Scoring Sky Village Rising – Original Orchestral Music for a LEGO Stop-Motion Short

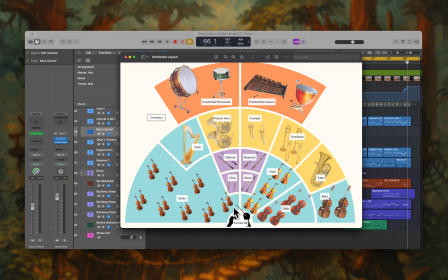448s
That would be me as the person who scores it, who directs the articulations, but I'm also the person who's responsible for each and every instrument in the orchestra when I perform the piece or the individual tracks and layer them together.
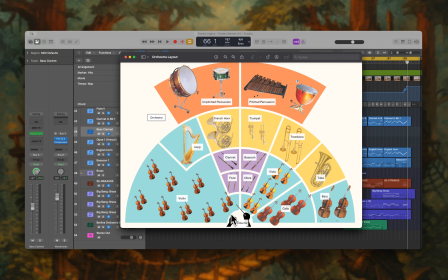462s
So we have a string section there, is more to the left with regards to the violins, first, second violins. The violas are to the right, then joined by the cellos, and eventually basses all the way to the right. They are further accompanied by the brass section that also starts from low to high here,
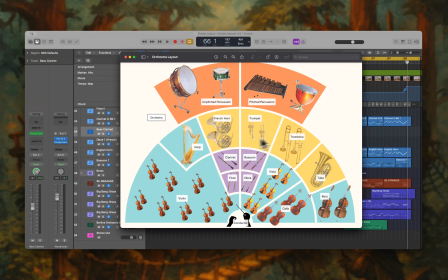481s
and we have the tubas, the trombones, trumpets, and so on. I'm not using a harp for this one, but I'm using a celeste that would possibly be in the same spot here or in a similar spot. Up here we have the tuned and the untuned percussion.
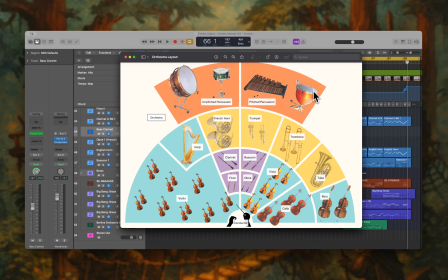494s
It's called here pitched and unpitched, but it's essentially the same with the timpani and the bass drum and snare drum on the left, more on the left as compared to the tuned percussion.
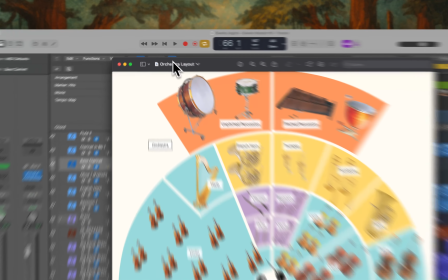506s
Now this is a demo setup. We forgot about the woodwinds.
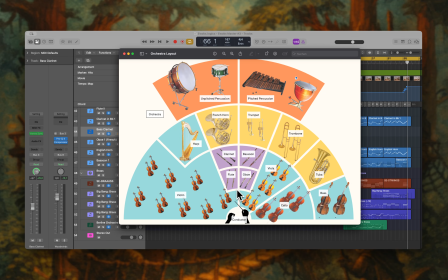510s
They would be like in front of the conductor here, spreading out slightly to the left and to the right.
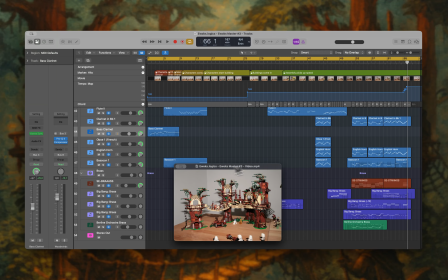515s
Okay. Bring back this window, we can take a look at a few interesting parts here.
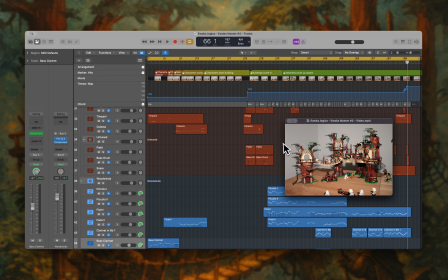522s
As you could observe, the score is starting pretty slow.
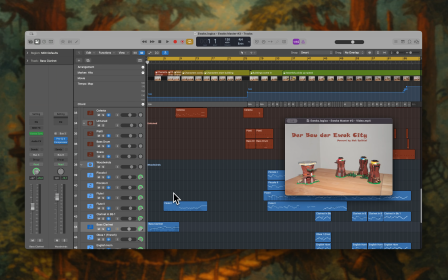526s
So if we go back all the way, we can see there's not much going on with regards to strings.
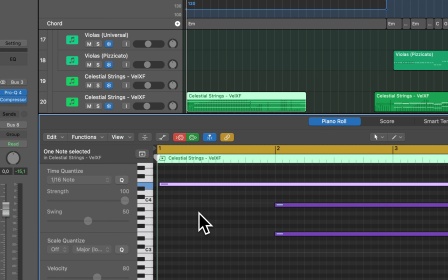532s
We are playing just a single note here. This is an E because all of the intro is in E minor.
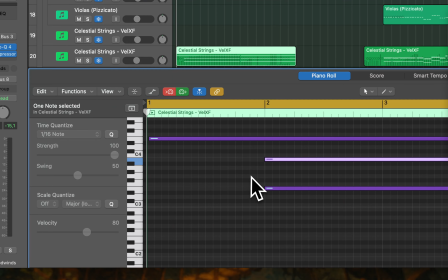538s
This is an E, and then it is further layered after one bar with a B and another E, but further down.
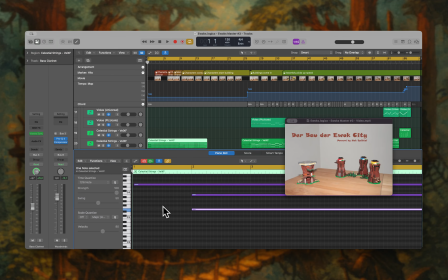545s
So this is kind of a chord inversion here. And just to support it a bit more on the low end as initially, where we just have this like very long bowed note.
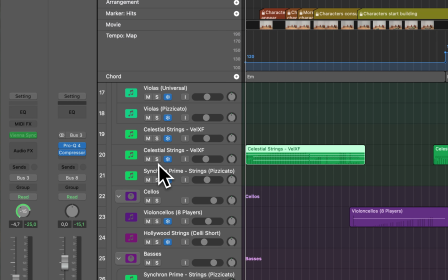556s
If I quickly soloed it out, and you will see me doing that quite frequently, if I click this S button here, it means solo only this track plays.
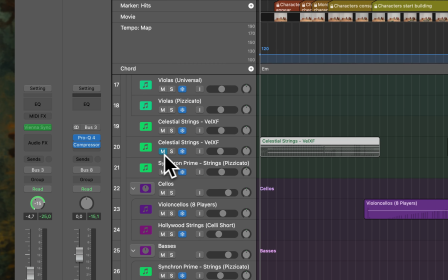563s
If I press this M button, that means mute only. This track will not be, so this track will not be played. All the other tracks will be played just for reference. Let's quickly listen to it.
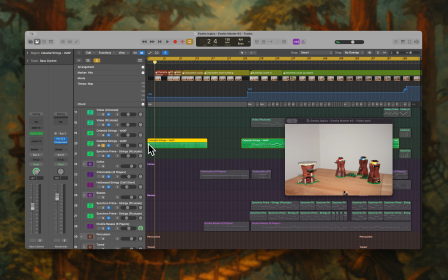577s
Yeah, so we could hear a long bowed note, then soon after one bar, joined by two other notes in this celestial strings section here, also by VSL, Vienna Symphonica Library. Very soon
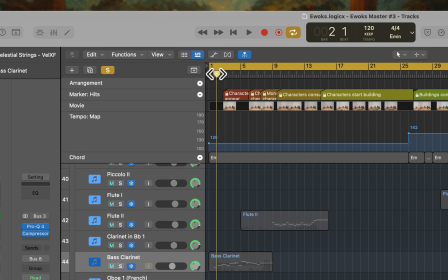593s
also already in the first bar, we start with a woodwinds motive.
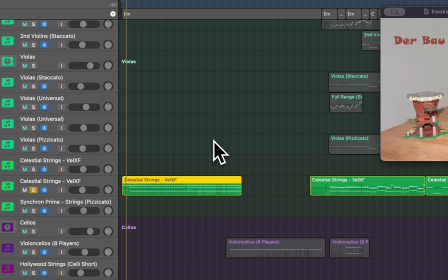599s
If I just play those two together, you will be able to hear that again.
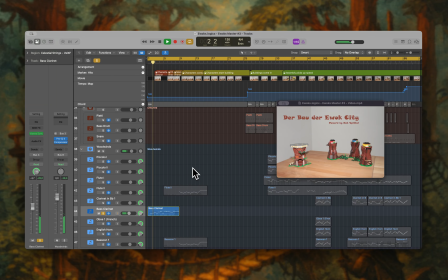Yeah, just to set the tone, the mood, the atmosphere. Very slow. What's happening in the video is like this character is exploring the construction site,
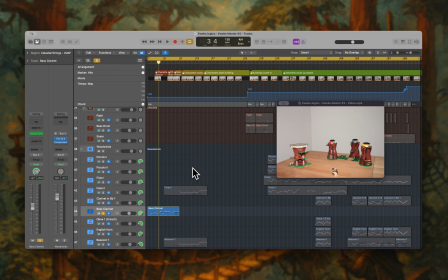620s
so we want to keep a bit of this mystical approach here, not unleash the full force of the orchestra right away. It should support the scene, so just a tiny bit of woodwinds, and also we have a bit of tuned
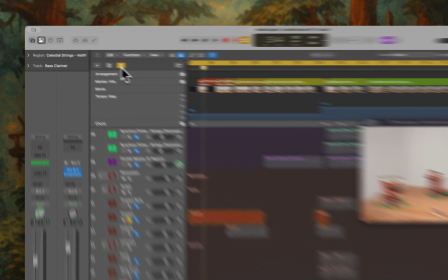634s
percussion here, the timpani. If I just play it again, but this time just the timpani and maybe the strings,
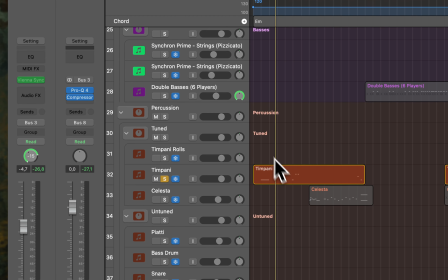641s
so they're layered together a bit nicer here, then we can hear the hit on this tuned drum.
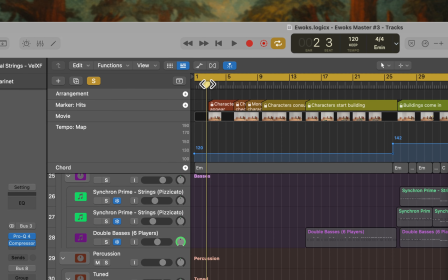652s
Very soft, very subtle. This is further used for a bit of a scoring magic later on.
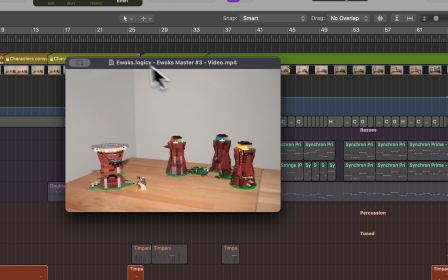658s
If we take a look at this section here, and if we watch what the character is doing, then we will notice that as he knocks,
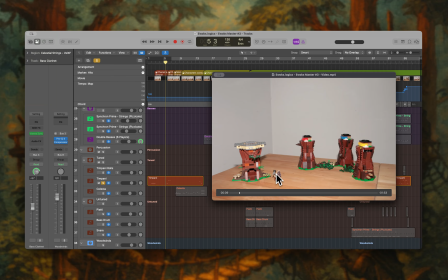665s
he has this kind of tool here, and as soon as he knocks against this building or this like pillar, then we will see that this is being supported by the timpani here. So let me just play that in solo and watch what the character is doing.
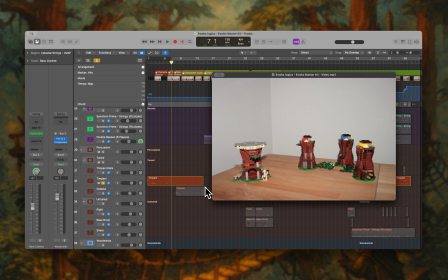684s
Yeah, just a bit of ear candy piece here and there to support with the score actually what's happening on the screen, which is one of the main tasks that you want to achieve when you score something.
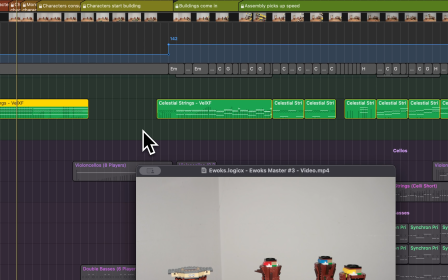696s
This then further develops a bit as the scene goes on, and we also bring in a bit of a violoncello,
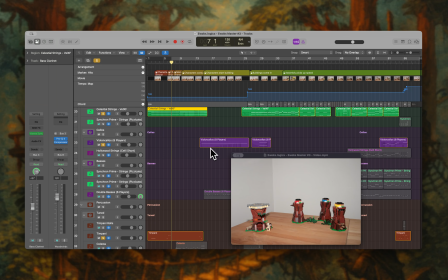705s
and this is played in a tremolo kind of articulation.
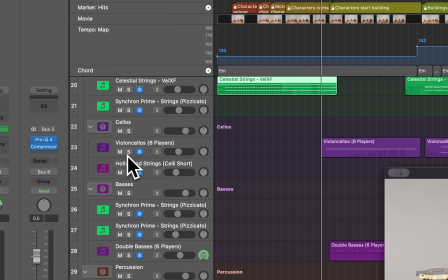710s
I will quickly solo that one out so you know what I mean. Play it.
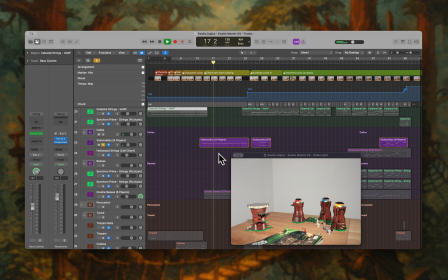719s
And it also increases in the dynamics here, as you can see from the MIDI notation.
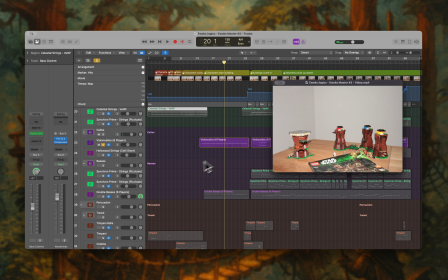727s
Yeah, just to add a bit more drama to this and a bit more, maybe, yeah, a bit more emphasis on what is about to happen. I mentioned one thing that is quite important, and that is dynamics, and dynamics are achieved using the mod wheel.
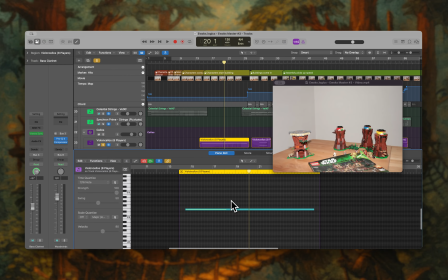744s
If I just bring this one up here and I show you the automation, then you can see there is quite a lot going on here. We have this modulation here, and this can be achieved either manually.
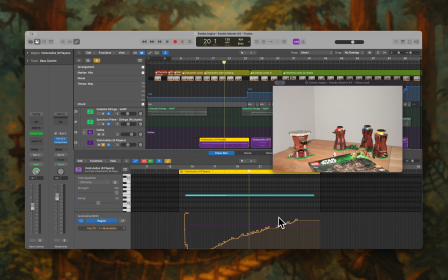756s
You could draw this like with the mouse and adjust it, but I prefer to do it with the MIDI keyboard that has a modulation wheel built in, because you can really do this with a lot of feel and make this as believable as possible by emulating what a real player on that instrument
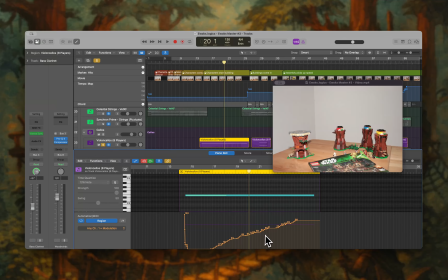772s
would do. So as the modulation is kicking up this value and I'm rolling it further up, also the dynamics and the sound with regards to how strong it is and how loud it is will be affected.
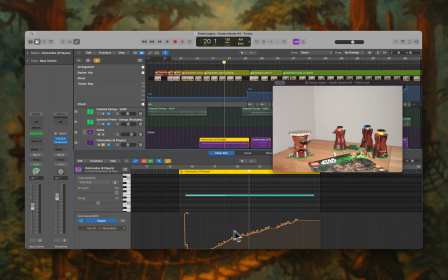787s
We can quickly continue to listen to that, watch the modulation curve, and observe what's happening. You can see it's slowly crawling up there,
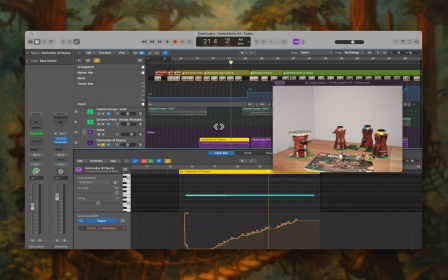807s
and this is something that I did for every instrument in this piece, because it's one of the key things that you have to keep in mind when you lay down an orchestral piece from a MIDI perspective. Then you need, for these instruments, for strings, doesn't matter, almost any instrument,
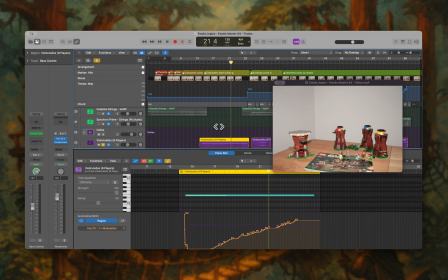826s
you need this modulation parameter dialed in, because this is what real players would also do. They play more aggressive, they play more laid back, they play softer, whatever. So different articulations, and the dynamics are very important to make this believable. So you'll see this many times, or you will hear this many times.
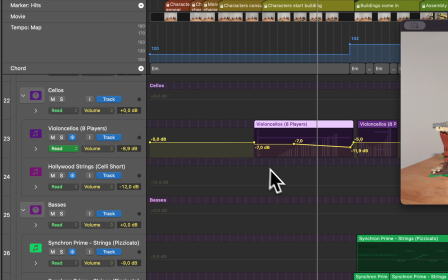846s
There's also, as I just saw, let me hide this one, a bit of tempo automation, a bit of volume automation going on,
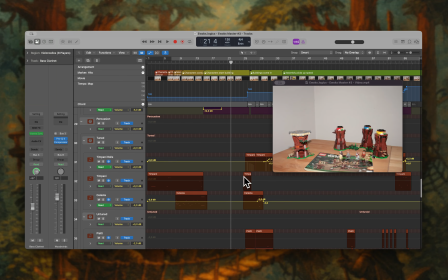854s
where I just want to make things a bit louder or softer based on the part, or on the where we are actually in the track.
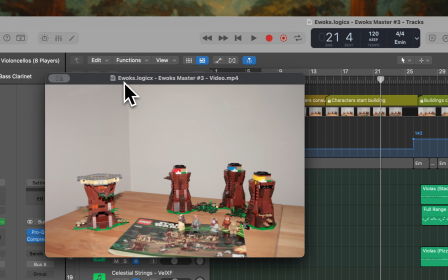864s
Not too interesting, but of course very much important for the overall dynamics to support that from a volume perspective.
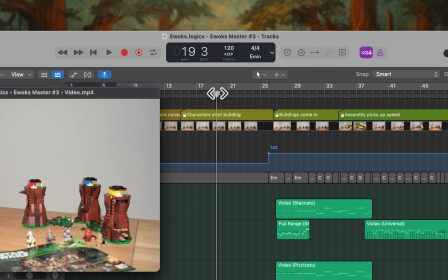871s
Okay, so as this continues and these characters, they are dragging in this kind of magazine, it looks like a catalog.
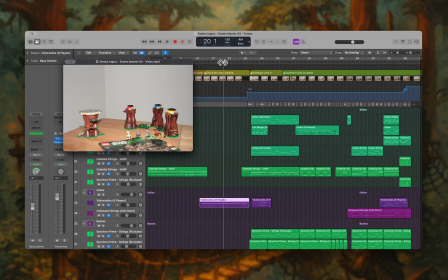879s
I presume it is the actual manual of this Lego piece that you can buy in a store. Then I'm making it a bit more interesting by supporting this with a string patch. And this patch, if I just quickly find it, it should be in the,
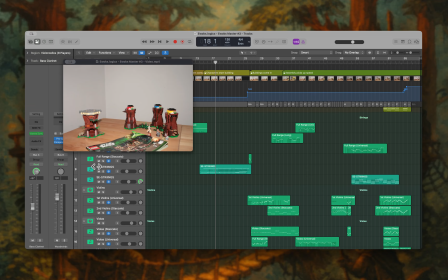898s
here it is, in the Symphonic Elements by UJam. So this is a very special Hans Zimmer, another great movie composer, Hans Zimmer collection, and it is kind of one-stop shop here for what I wanted to achieve.
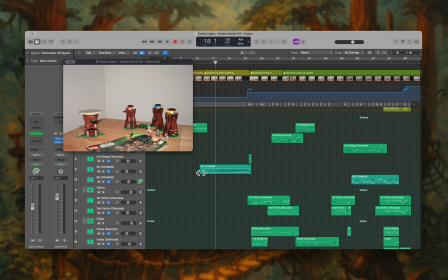914s
It has some very nice strings there, lows and highs, dynamically played, and also a bit of percussion played by strings.
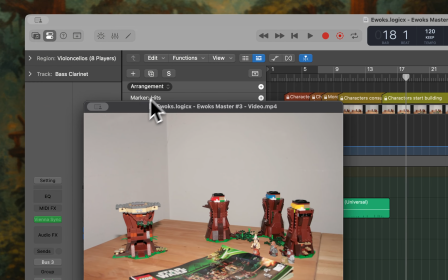925s
I will quickly solo that out, and then you know what I'm talking about.
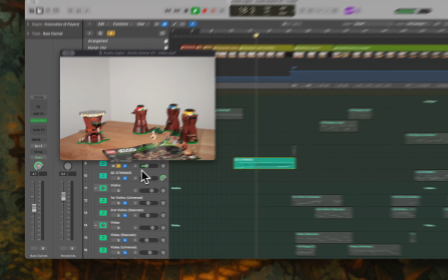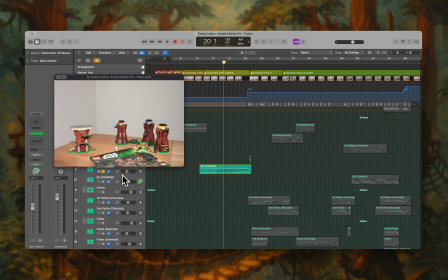935s
Yeah, so it has a bit of this clock thing impression that makes it a bit more dynamic and dramatic over time, as I figured.